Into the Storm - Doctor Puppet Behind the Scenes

But we also put these adjustment layers on. You can see that's what these things are doing. They're just controlling
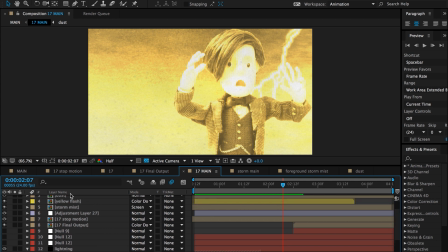8:24 the light and everything. Probably this one too. I'm not entirely sure what everything else is. You can see that's just making the Doctor very light because the lightning is flashing on him.
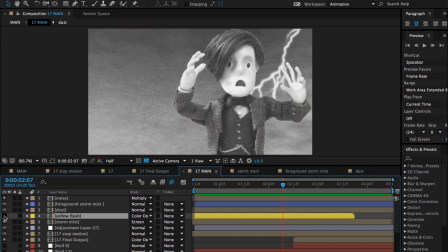8:36 This one too does the same, I assume. Yeah, that is what is actually adding the yellow color on there. Yeah.
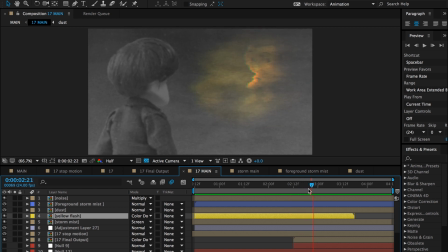8:43 Alright, and then the coolest part, of course, is the clip. Ooh. So this is a clip from Dr. Puppet Episode 3, The Doctor in the Garden. I believe this shot was also animated by Rachel, so it's a double Rachel shot here.
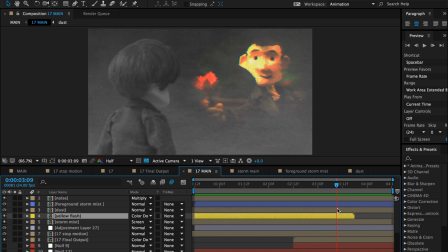9:02 So these clips had to feel really distorted, like very warped television, because this is just such a horrible warped memory. So this effect was achieved using a lot of different effects.
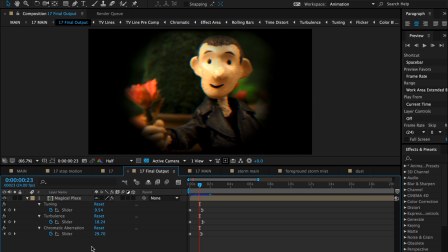9:17 And actually, I had played around with this, and I was really struggling to achieve the look that I wanted.
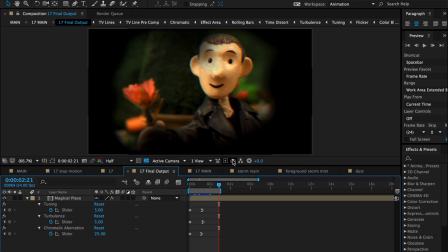9:26 So I did some Googling. See, After Effects really struggles to play some of this stuff back. Here we go. I did some Googling, and I found a website called Rocket Stock that had some free After Effects templates to download, including one for creating television static. So hats off to Rocket Stock, because I used their template to create this.
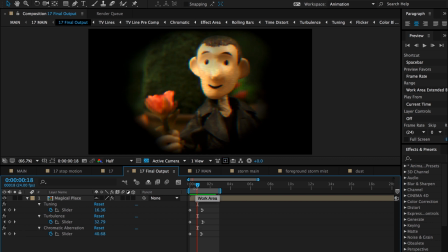9:51 I'll put a link to them in the description because if you're into After Effects, they have some really neat stuff. And since I discovered this television static template, I've actually used it for a few other projects. It's just a lot of fun to play with.
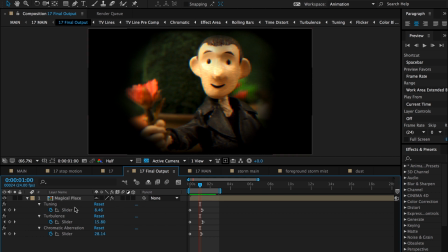10:06 And so the way this is set up, if you're an After Effects nerd, they have created all of these sliders that you can control the different things.
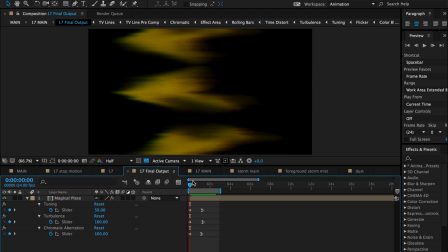10:15 This is the tuning. Ooh. So I'll just play around with some of these.
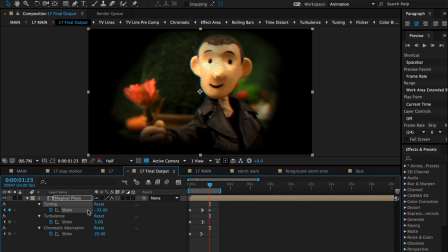10:19 You can see what they do if After Effects cooperates. So can we see any change there? Here we go. Tuning, which is kind of, yeah, that repetitive look. Oh, that's a lot though. Turbulence, which is a lot of fun.
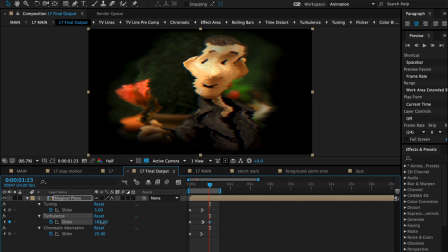10:36 Yeah, look at that. We can really distort his face with that. It's beautiful. And chromatic aberration, which is a lot of fun. That's where the colors separate. That's a really cool effect, right? Isn't that neat? That's like a really very in look right now.
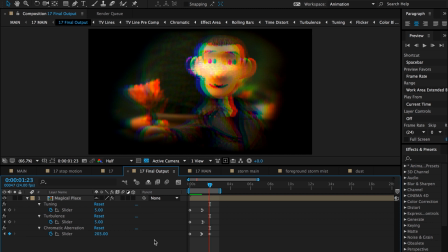10:55 Very popular effect. You see it in all kinds of music videos, and you see it everywhere. It looks really cool though. Yeah, so this really awesome template that Rocket Stock puts on the internet for free is what I used to create this look.
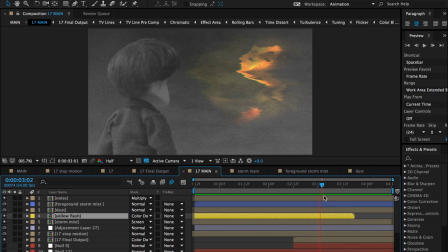11:16 Woo! Yeah. And there's a few other things thrown in there too, because you can see it fades in as if it's getting closer to the camera. And it also has some different blend modes on it.
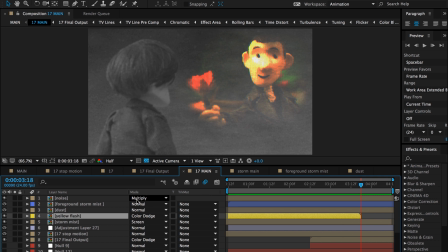11:31 So if I can open this up. So blend modes are this panel here. These are really great because these allow you to blend different layers in different ways instead of just having one sit on top of another.
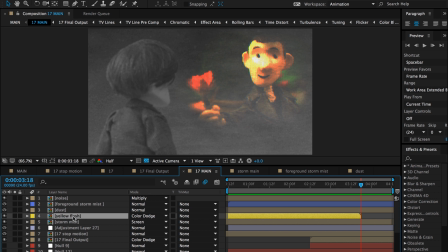11:45 These tell it to blend in a certain way. So this has uh, color dodge on it.
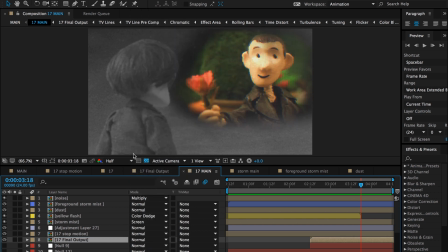11:51 I'll put it on normal and show you what it'll look like if it didn't have color dodge. See, it's just kind of sitting on top of there. It's kind of boring. It doesn't look like it's integrated into the storm.
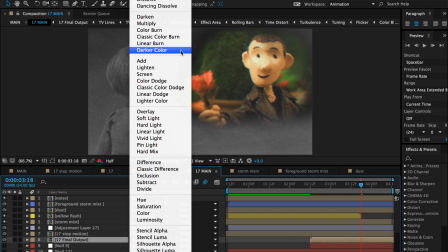12:02 And now let's put it back on color dodge, which is now I can't find it.
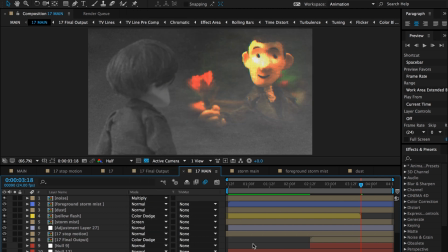12:09 Wow, color dodge. There you are. And there we go. See, it just kind of sits back in the storm, and the colors, the bright colors, really pop through, and the dark colors kind of blend more with the noise.